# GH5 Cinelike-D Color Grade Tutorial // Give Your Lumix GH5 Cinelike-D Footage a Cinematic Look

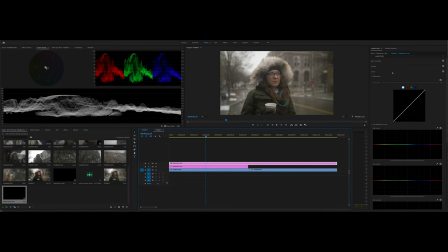So this top one is where I'm going to put my LUT on,
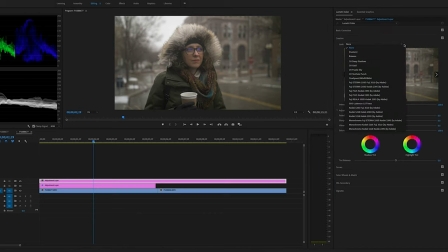and I'm going to use the LUT that I have for you for free,
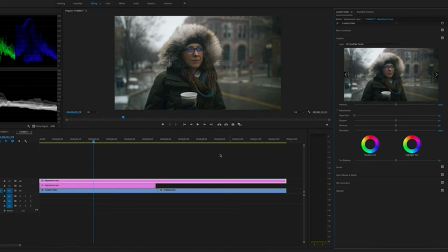the CH YouTube LUT, and I'm just going to apply it to this, and now we have a dramatic change in the image. So let me take this off. So there is the Cine-D right at a camera at 4K 60.
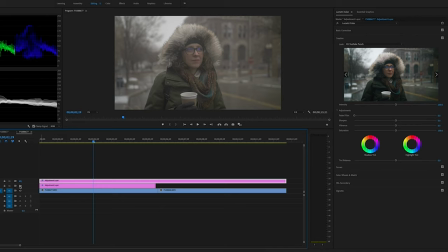It's 8-bit. Cine-D and 8-bit is, I feel like it's all right to use. I mean, I get a good image, good quality. Now, here is the first level of adjustments that I made, and here's the second level of adjustments I made with the LUT, and that is just applying the LUT right there.
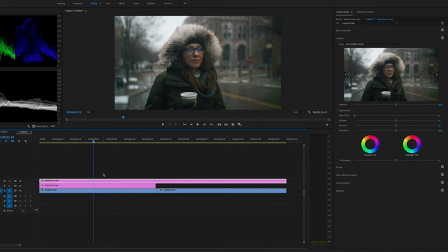Now with this image, I think it would be fine because it's, you're outside, it's kind of snowy, so you have the snowflake, so you're all right with a cold image, something like that. But what I'm actually going to do is I'm actually going to warm it up a little bit, because
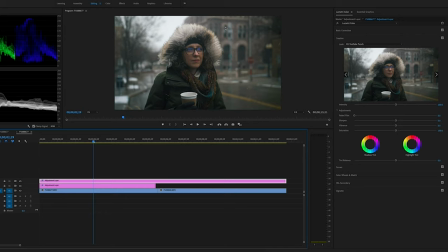in some of these gray areas, I just want like over here in this building, I just want some of those a little bit warmer. So what I'm actually going to do now that I have the LUT applied, so I'm going to go back to that first adjustment layer,
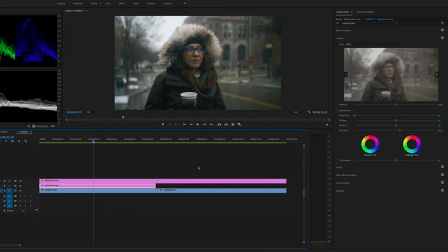and now I can go in and just kind of fine tune some of those adjustments. And so the very first one I'm going to do is go back to the basic correction, and I'm gonna just take this temperature slider under the white balance.
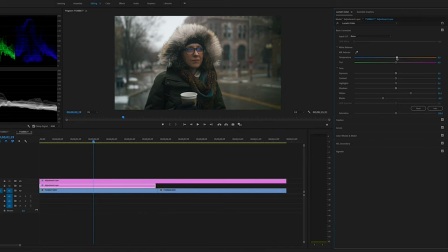I'm just gonna warm the image up just a little bit, and as you can see, you can already start seeing some of those changes in like that building in the background, and kind of up here in the furry hood that my wife has there.
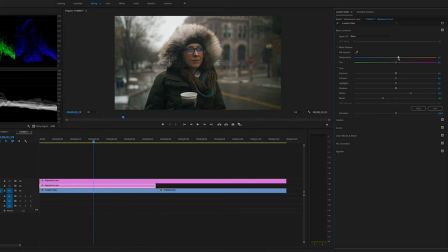And so I think I'm going to keep going and keep warming it up to a point where I like it. And this is the beauty of this thing. Like, you can make it however you want to make it. It is your video.
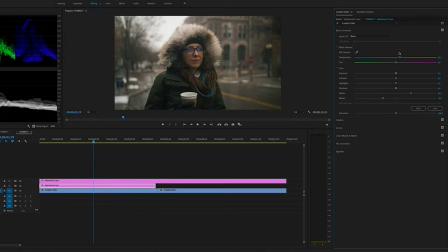You can make the adjustments, warm it up as much as you want, make it as cold looking as you want.
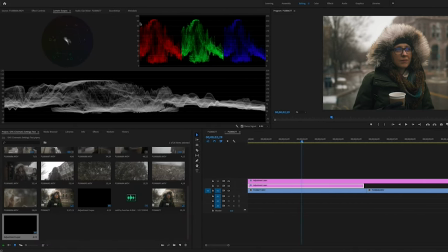And so I still have some pretty good levels here. If you go over to the scopes, everything seems to be pretty balanced, and I'm happy with a warmer image like this, and I'm happy with where all the scopes are.
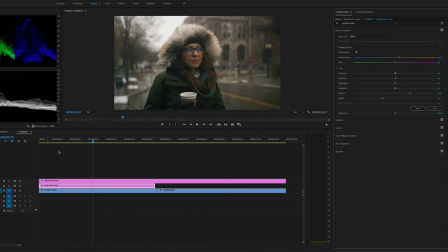So like I said, you make the adjustments that you would want to make. But for right now, I want to make this temperature just a little bit warmer in this image. Okay, so one of the things I'm going to do as well is, I don't know if it's a little just too contrasty for me.
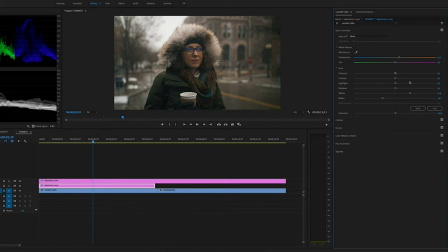I'm going to just bring the contrast up a little bit. And this might change as I go along, and it will definitely change from shot to shot. But I think
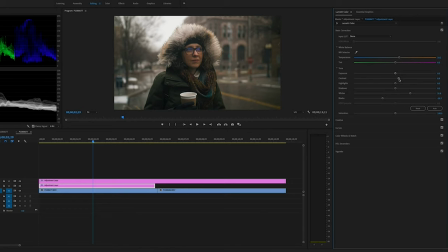I'm going to kind of expand these scopes here a little bit, and I'm just going to bring this up and make it just a little, not less contrasty, I guess, but more contrasty,
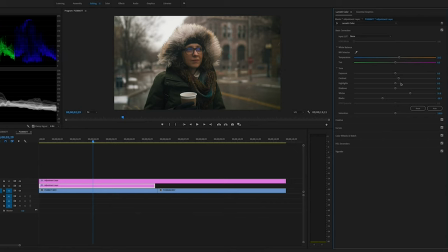and just kind of deepen the image a little bit. And that's kind of what the contrast does. So I'm going to bring it up to, I don't know, maybe somewhere in there. And I think what that's going to do is just really like add more depth to the image.
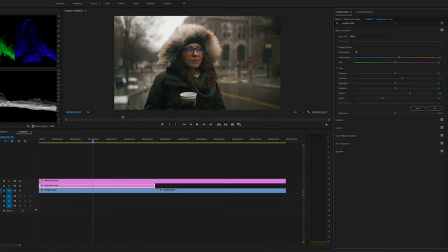And I know earlier I said less contrast, but actually what I meant to say was add more contrast, just to bring in some more depth here in the background.
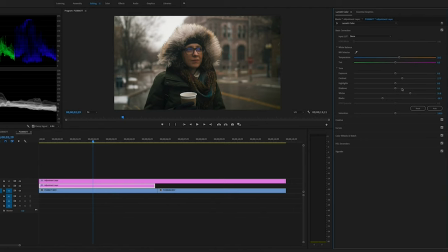Let's see here. I think what I'm going to do next is it's a little bit dark kind of in these shadow areas. And so I'm going to just raise the shadows a little bit, and I'm going to bring the shadows up maybe right about there.